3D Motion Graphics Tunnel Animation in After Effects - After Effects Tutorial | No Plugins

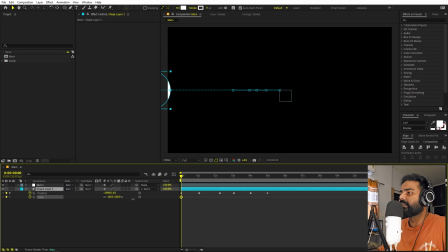4:10 So for that, in the beginning I'm going to like increase its scale, and we can again play around with some position.
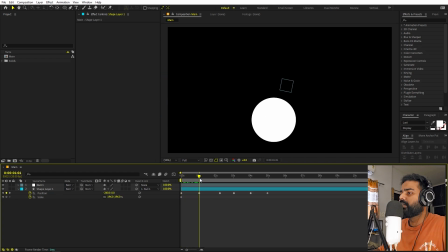4:15 So here you can see as it is coming in, somewhere around here we can have the scale.
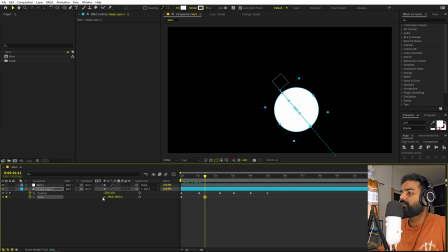4:20 Let's move like a little bit ahead, and we can like increase it a little bit, not much.
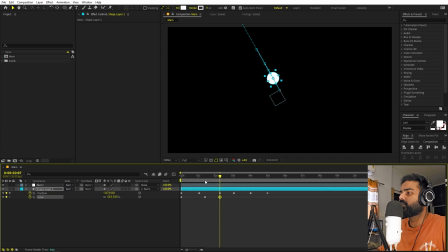4:28 At this point we can like make it probably smaller, so this will give us an illusion that the ball is like moving forward. And also let's play around with the position as well. Don't want it to be like this close. So you can see that it is going here,
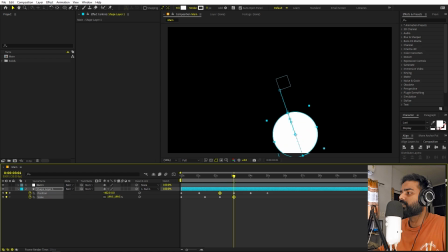4:44 and as it is coming to this point we can again play around with the circle or the scale, and let's just increase it up
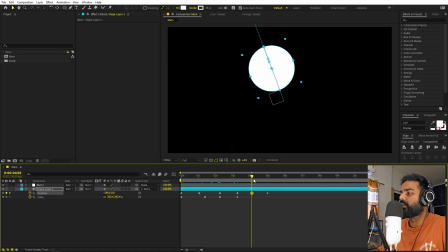4:53 till this point, and over here as well we can again like make it smaller, like that.
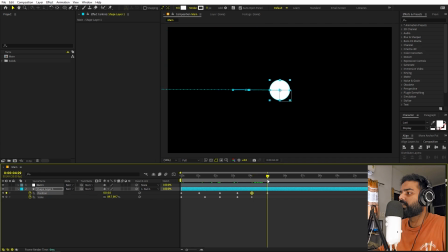5:00 Let's move it far away a little bit, and at this point we can like go it to the center and we can set the scale to 0, so it will disappear. Now if I press play, you can see we have this ball, and you can see that it is moving, and it looks like that this ball is like going away.
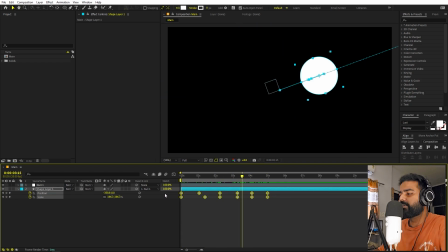5:15 Now let's make this more impressive by selecting all the keyframes. Let's press F9 to ease the keyframes. I'm going to first go to the position keyframe, so select all of them. Let's go inside the curve, and the first thing that I'm going to do is I'm going to like select all of these, and I'm going to right click.
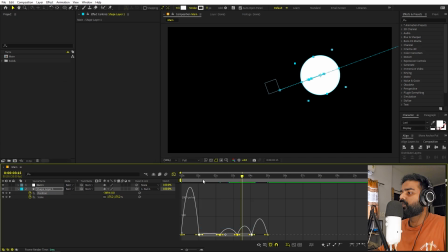5:30 Let's go to keyframe velocity and check this continuous lock. So using this we can easily like make them like very smooth.
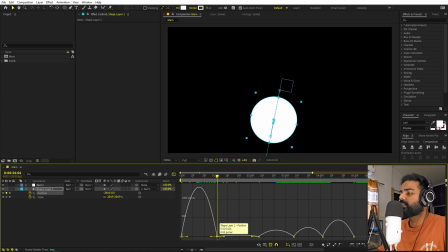5:39 Let me show you how. So let's go to this point, and I'm going to like simply click, and we can like move these keyframes up. Now you can play around with their timing, and you can like just move them however you want. So we can like keep it around here.
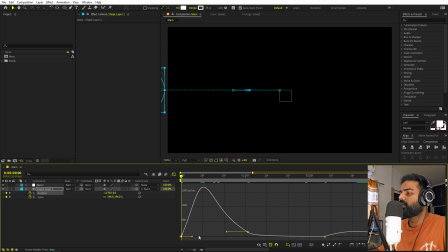5:56 Now you can see that the motion will be very smooth, and let's just stick with this motion.
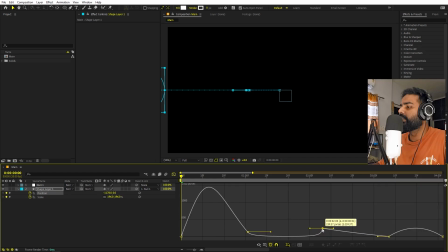6:04 Now let's select these keyframes, and I'm going to like increase them or like lift them up as well. We can do the same thing over here, and let's just try to make it like as smooth as possible. So let's select these keyframes and let's just lift them together.
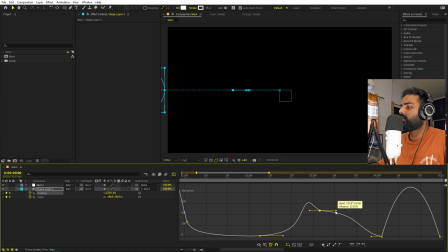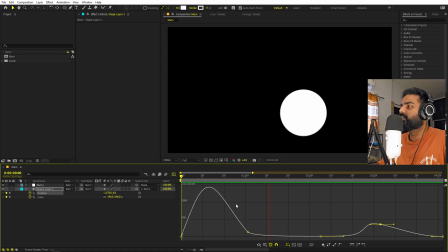6:28 Now if I press play, you can see we have this ball and it is moving.
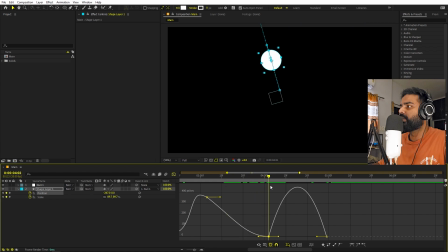6:33 We're basically moving these part because as our ball is moving to them, you can see that it will stop for a second and then it starts moving. Basically want it to be a continuous motion, so hence we are like moving it like that. We can probably like make it over here.
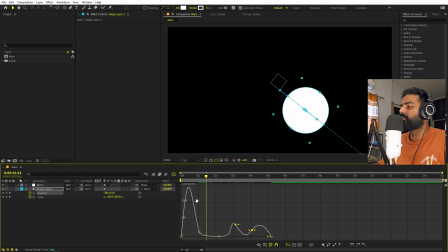6:55 I think this looks good. If you feel like some of these animations are like little bit faster, then you can like play around with their timing.
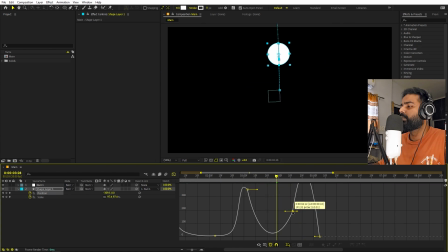7:04 You can increase the distance between two keyframes to make the animation like a lot smoother and slower.
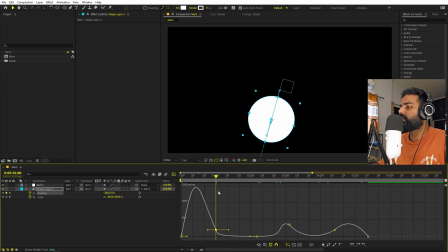7:09 I'm not liking this part, so we can like play around with it a little bit more. So I think this animation looks good to me.
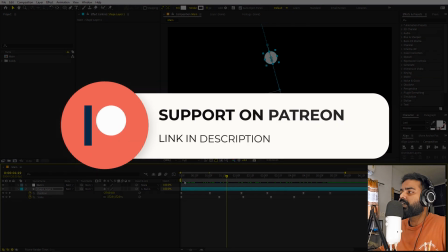7:18 If you want, you can play around with it later on as well. Let's go back. So before we continue, if you enjoy my work and you want to support me, then you can check out my Patreon page.
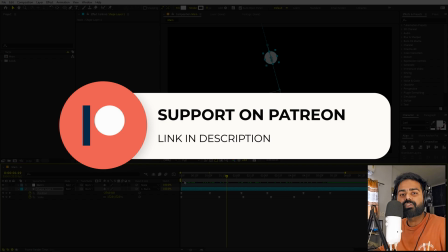7:26 Over there you will get access to the tutorial project files and exclusive templates that are available only on Patreon.
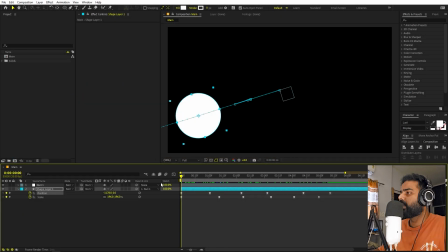7:31 So make sure to check it out. Link for that is in the description. Now let's continue. And now we are ready to add some like tunnel or some circles like moving around.
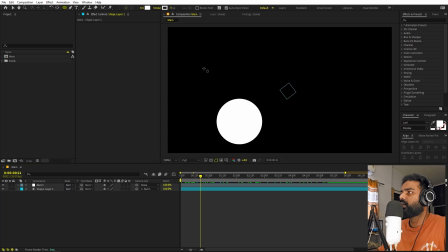7:40 So for that we can again select the ellipse tool, and this time we can create a simple circle. Let's align it to the center, and on this one we can select the fill, and I'm going to set this to none. We are going to only use stroke, so set this to 20, and let's just play around with its animation.
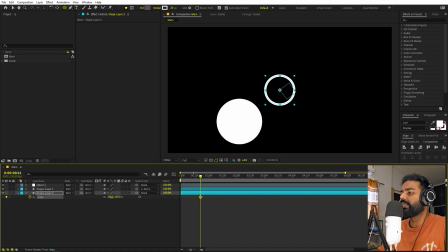7:57 So we basically want this to have a scaling animation, so in the beginning we can like set this to 0,
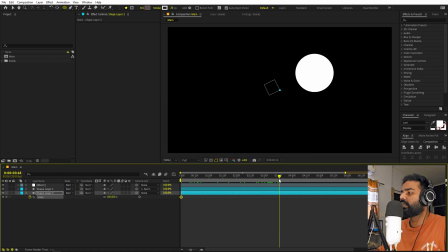8:04 and let's move somewhere around 3 or 3.5 seconds, and I'm going to like increase its scale.
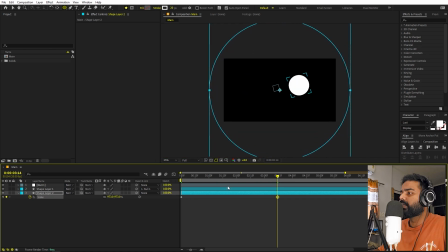8:10 Now I'm not going to like leave it over here like that, so you can see that it is completely out of this frame, but I'm not going to leave it over here.
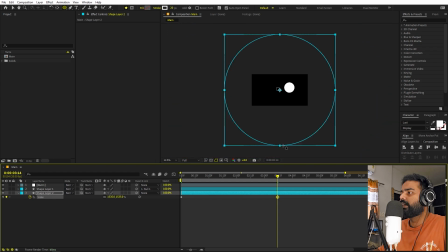8:18 I'm going to like in fact extend it a little bit like that, so that we have some space for easing. So we can select the keyframes, press F9. Let's go to the graph editor, and I'm going to change the graph to look something like that.
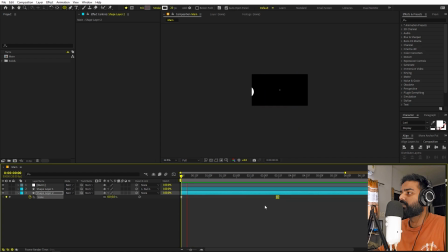8:35 Now if I press play, you can see we have this very nice circle coming in. Let's set this to something like 30 maybe.
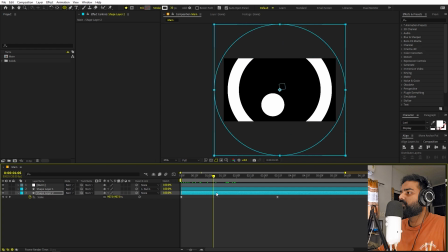8:43 And if I press play, yeah, I think this looks much better. So once you're happy with this, we can basically duplicate it and like create a bunch of different copies.
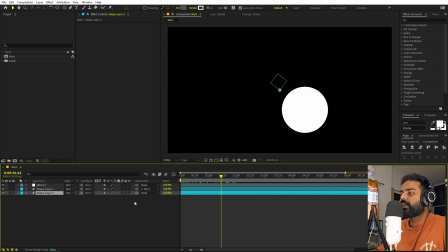8:52 Now there is one more thing that you have to take care of.
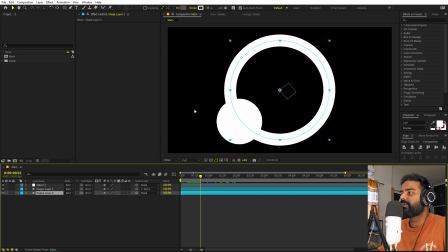8:54 Now as our ball is moving, if you want to show that the ball is moving very fast, then we can have like multiple copies of this like scaling up very quickly. But if you want to make your ball move slowly, then we can have a lot of distance between these two instances.
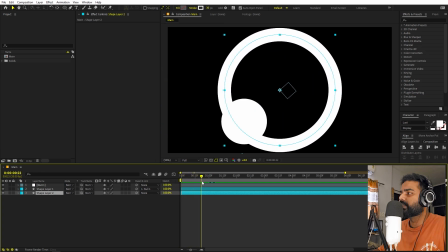9:08 So let me show you how. And here you can see we have this scaling up. Now I'm going to press Ctrl D to duplicate this.
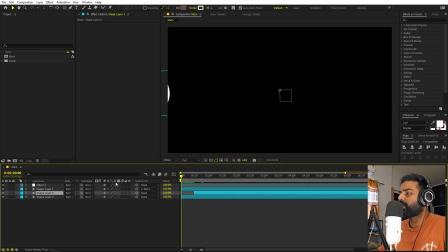9:14 Let's add one more copy over here. Now if I press play, you can see we have these two. We can probably like make them closer, so it will give us the illusion that the ball is moving very fast.
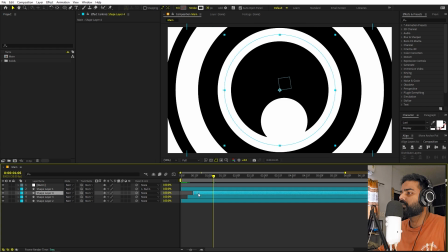9:25 Now let's add one more somewhere around here probably.
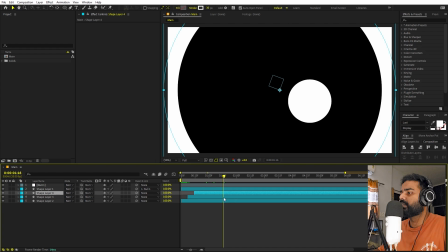9:30 So here you can see we have this illusion that the ball is moving very fast.
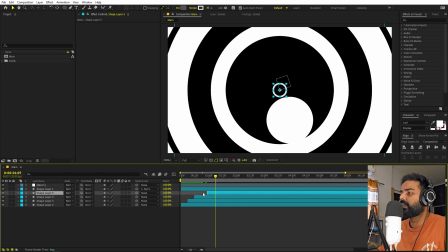9:34 After that we can like make it move a little bit slower, so we can have this circle like come after some instance.
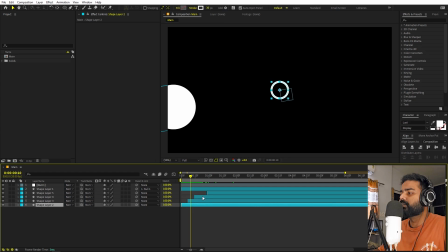9:42 So you can see that the distance between these two is like small, and but these two is like really large,
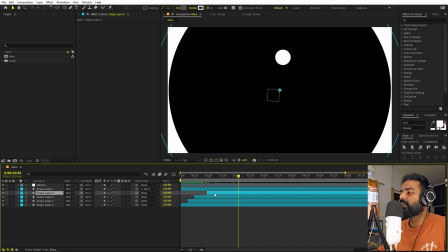9:48 so it gives us the illusion that the ball is moving like a little bit slower.
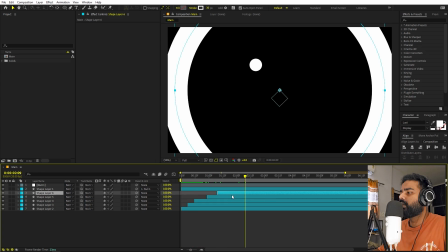9:52 We can have one over here as well, and at this point we can have a bunch of different these.
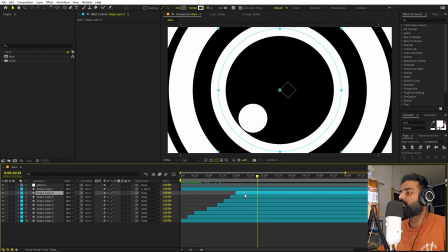10:01 This is completely up to you. You can like basically play around with however you want. And let's add one more to this point.
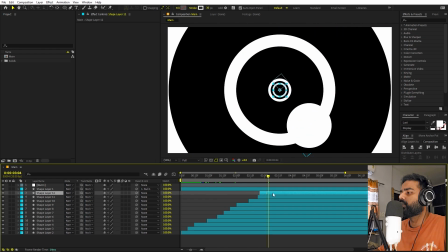10:08 And let's add one more over here. Let's add one to this point.
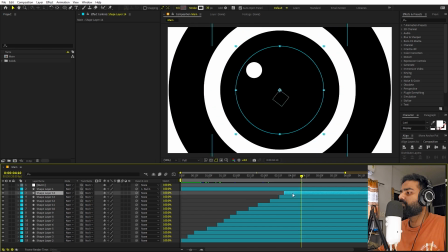10:16 And at this point, we can have like a bunch of different coming in quickly.
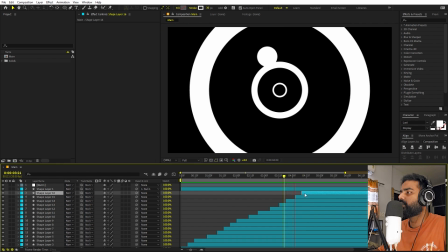10:21 So let's have one last over here. Yeah, I think this looks good to me.
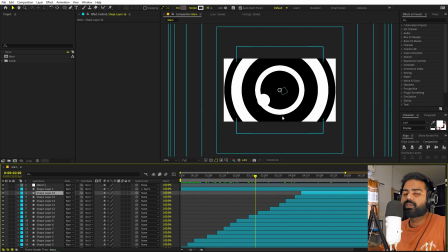10:28 Perfect. Now, in order to make this like more impressive, we can do some styling to this by adding some colors and some really nice gradients.
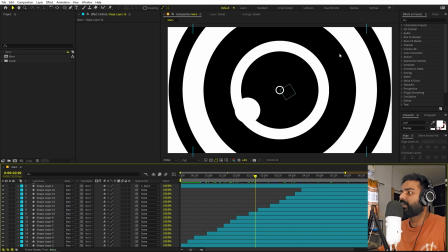10:36 Let me show you how to do that. So this is the basic of our animation. We are done with it. So let's start by creating a background.
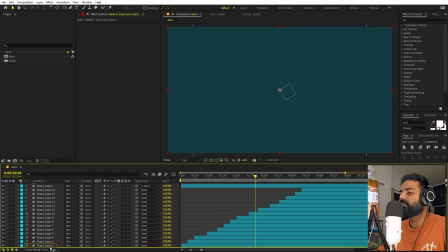10:42 So let's add a solid. Just click on OK. Let's place it at the very bottom. And on this one, I'm going to apply four color gradient.
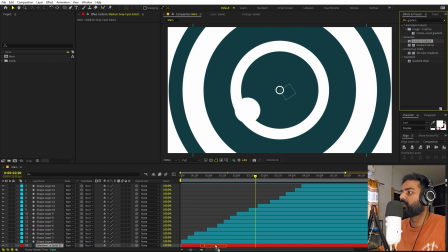10:51 So let's search for gradient. Let's drag this four color. And it's up to you.
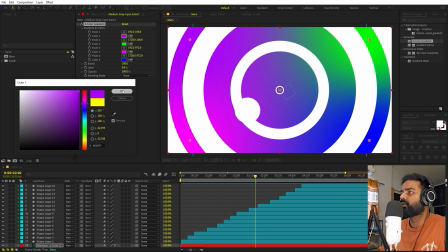10:56 You can pick whatever colors you want. Let's give it sort of a purple sort of look. So let's set this to purple and I will have one white.
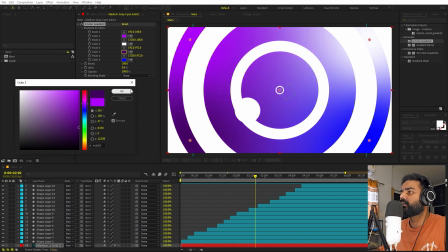11:04 Let's set this to purple as well, but I'm going to like make it a lot darker. And let's just make this one purple as well. And let's make it even more darker.
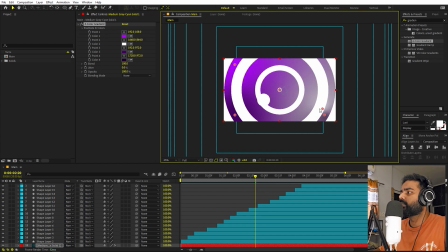11:14 So I'm going to select this one and let's just place it to somewhere around here. Let's move it to this point. Let's do one more thing. Let's keep this dark as well because
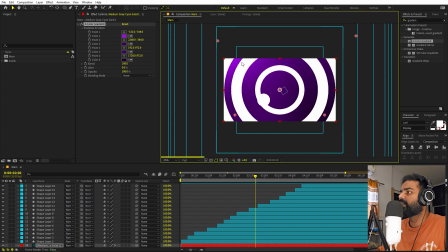11:29 we are anyways going to have some, these elements will be like lighter in color, so we can like make these darker.
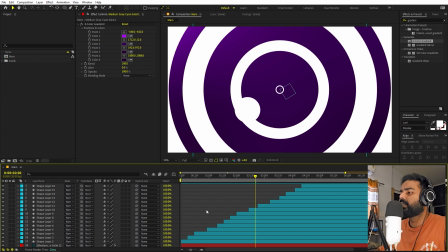11:36 Yeah, I think this looks good. Perfect. So I like this color. Now let's do the same thing on to these rings.
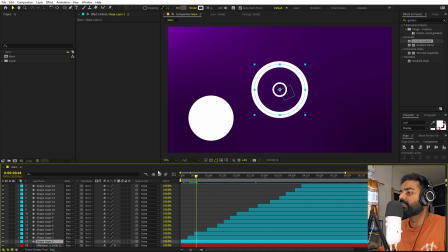11:41 So for that, I'm going to select one of these rings and let's drag the four color gradient. And on this one, we can like pick the same color which we have over here. So let's just copy its hex code and let's just paste it over here.
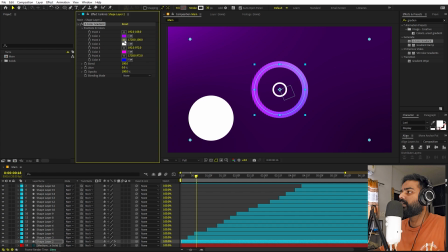11:57 And this one we can make it white. And let's pick this one and we can like place it over here. And this one we can move it to this point. Let's move one little bit darker. And let's place this one to somewhere around here. And this we can just change its color as well.
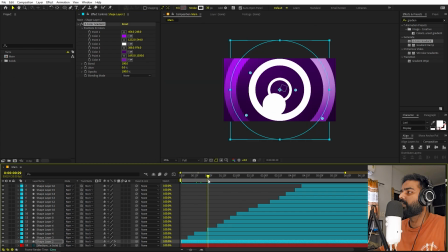12:18 Something like that. Now if I press play, you can see we have this very nice. So just play around with the colors however you want. And I think this looks good to me.